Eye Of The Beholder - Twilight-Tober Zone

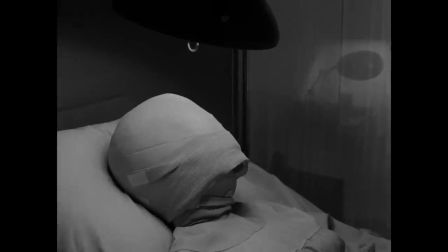There is so much information available about Eye of the Beholder.
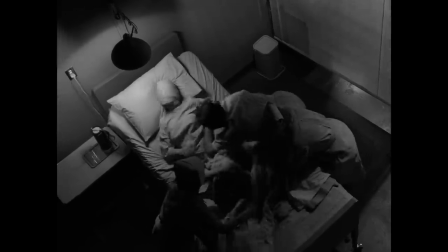Everything from cast interviews to details about the makeup process and more are widely accessible to anyone with an internet connection.
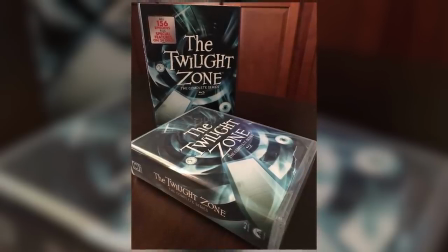On the Blu-ray, there are four commentary tracks and a 25-minute interview segment for this episode alone.
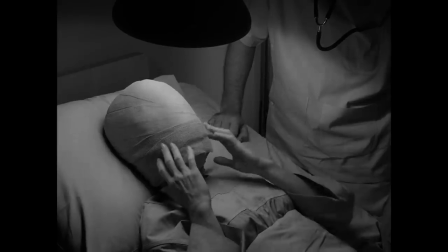It's no wonder, I suppose, because this installment of the show is one of the most well-known.
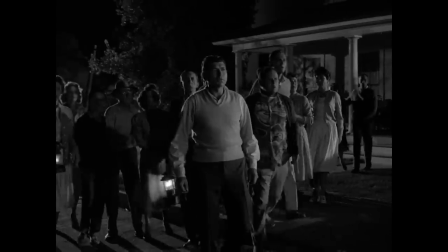It's up there with time enough at last, the monsters are due on Maple Street, Nightmare 20,000 feet,
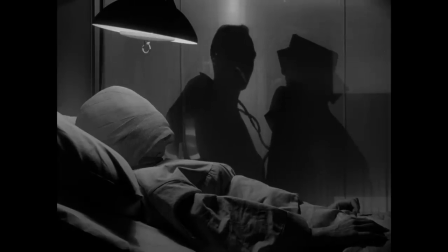and a few others that are recognizable one way or another to people who've never even heard of the Twilight Zone.
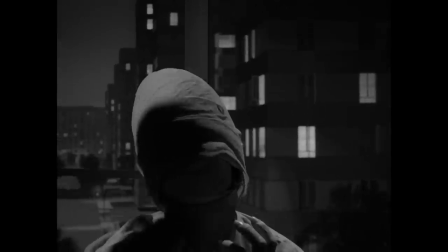And that attention is warranted. It without a doubt holds up to a modern critical eye and deserves its status among the best this series has to offer.
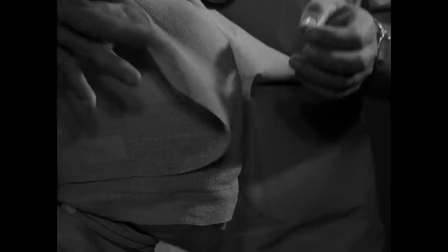But how and why does Eye of the Beholder endure? There are a plethora of reasons.
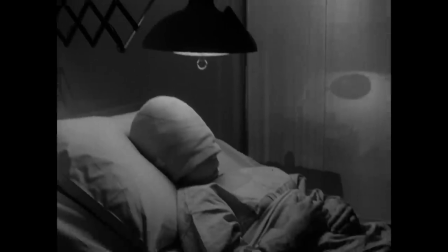Let us count them. Janet Tyler has just undergone her 11th procedure to fix her facial deformity.
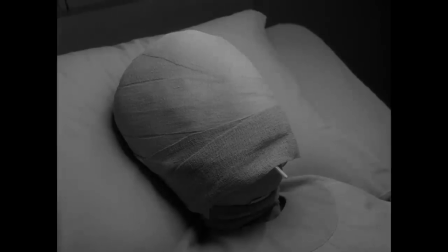It's the last one allowed by the state before she'll be dealt with in a way that doesn't offend normal people who are repulsed by her appearance.
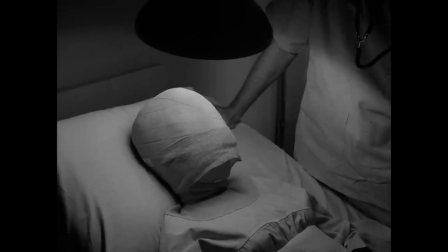Tyler's face is covered by bandages since her latest procedure, and the day has finally come to remove them.
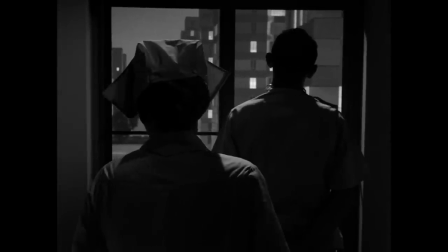The medical team trying to help her talk amongst themselves about how sorry they feel for the woman, with her doctor especially feeling saddened by her ordeal.
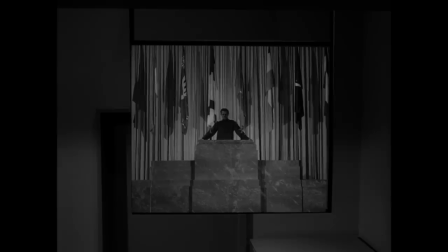Just before the bandages are cut off, the leader of the state begins an address to the nation about what he calls glorious conformity.
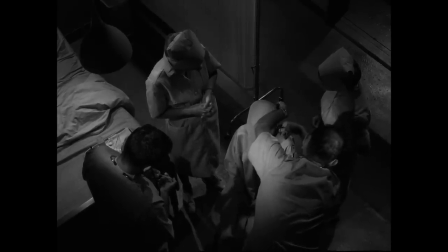As the gauze coverings are cut into and unwrapped, the medical staff waits in anxious anticipation to see if their work has proven successful.
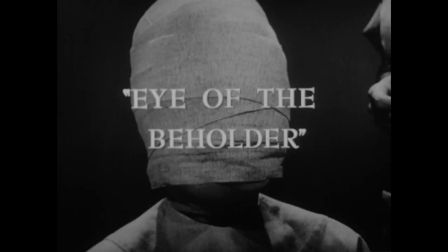This episode is known by another name, which makes it a bit of a rarity in that way. Eye of the Beholder was the original title, and on its first airing, that's what it was called.
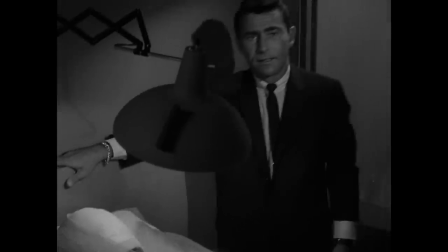But Rod Serling was threatened with a lawsuit soon after, and hoping to avoid any legal problems,
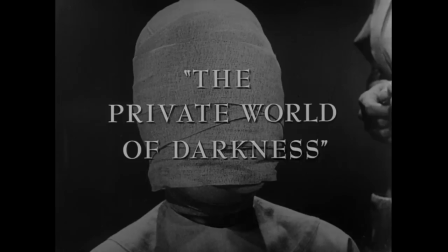he changed it to The Private World of Darkness when it was rebroadcast. On the Blu-ray set, the episode plays with its original name over the end credits,
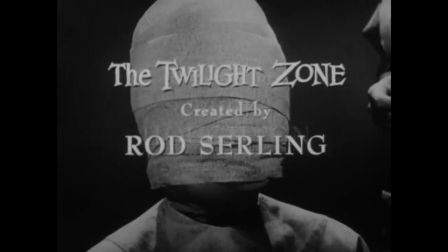but it seems an original print of that version wasn't found because it's in a lower quality than the rest of the fully restored HD footage.
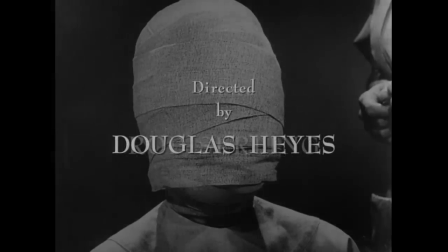Interestingly, the alternate title appears in an extra feature where the end credits have been fully restored in HD. It seemed that version of the episode was more widely available.
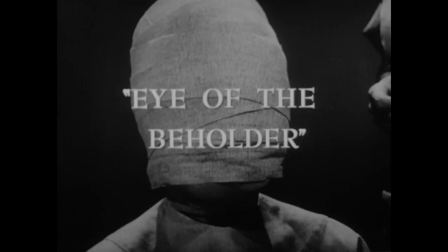Eye of the Beholder is what this episode is more known as, though, and I think most people would say the better, slightly more appropriate title.
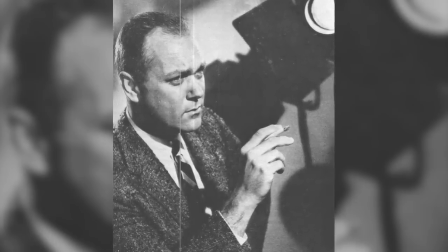Douglas Hayes continued his streak of iconic Twilight Zone directorial work with his favorite episode here.
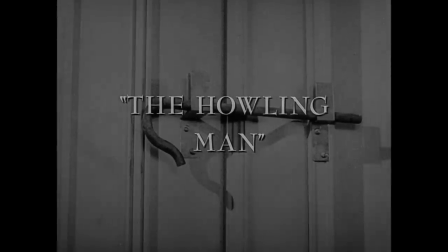This aired right after the previous week's The Howling Man, which also saw Hayes at the helm.
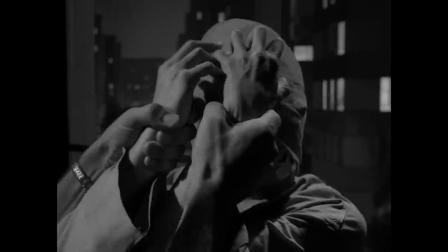Eye of the Beholder made him 4 for 4 in the second season, and he still had two more installments to go.
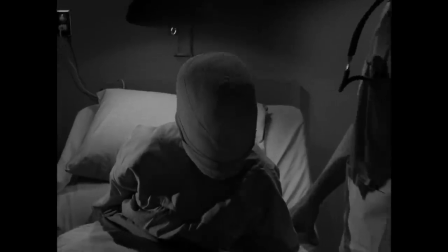He put his signature stamp on this one with more outstanding visuals and a delicate way of approaching the story.
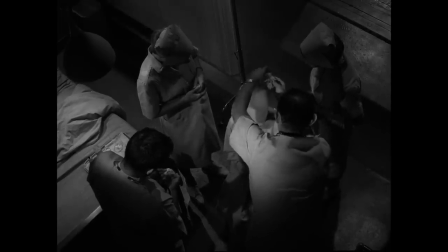In Serling's original script, the medical staff were written as unsympathetic to Janet Tyler's situation.
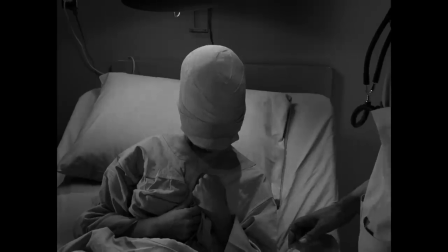In a stroke of brilliance that gave some pitch-perfect nuance to this episode, Hayes changed that to where they did feel sorry for the main character.
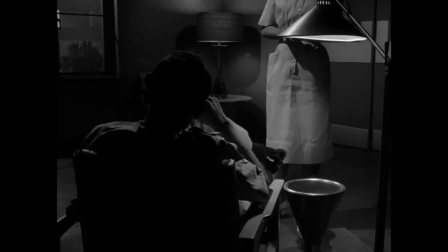They weren't acting callously toward her at all, even having the doctor take this case personally.
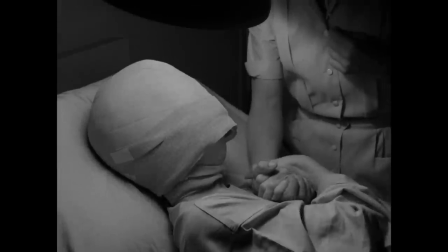Yes, they were working for the state, but they were shown to have authentic empathy for Tyler.
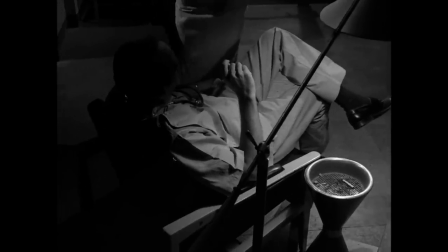Speaking of the Doctor, he's played wonderfully by William D. Gordon. You may remember that name from our review of Nervous Man in a $4 Room.
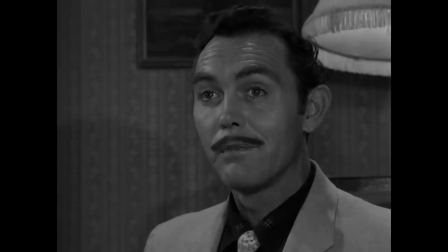Douglas Hayes worked with Gordon in that episode as well, so it was only natural to bring him back here.
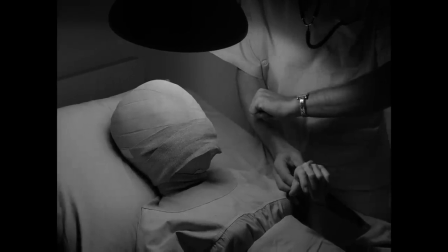Gordon played a very different character in this story, and he really nailed it.
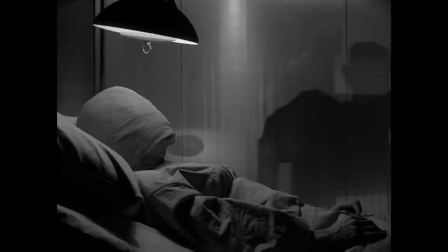Since he's in shadow for most of the episode, he had to rely on his vocal inflections and body language to get across all his emotions.
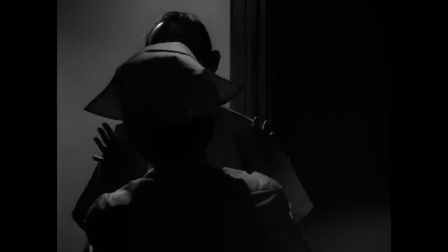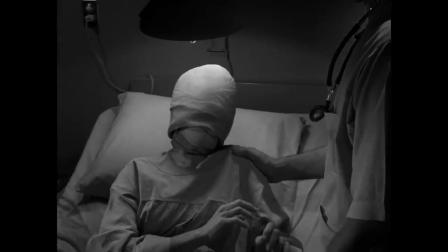The same can be said for Maxine Stewart, who was one of two actresses who played Janet Taylor.
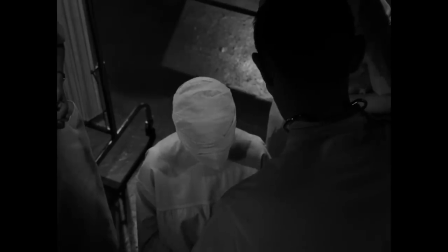Hayes cast her mostly for her voice, which was meant to throw the audience off,
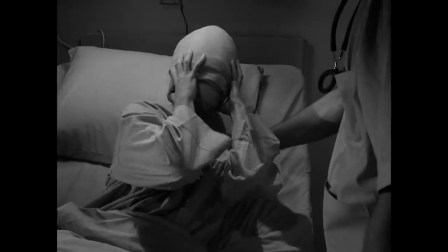but she really impressed me with how believably she portrayed the character without the use of her face.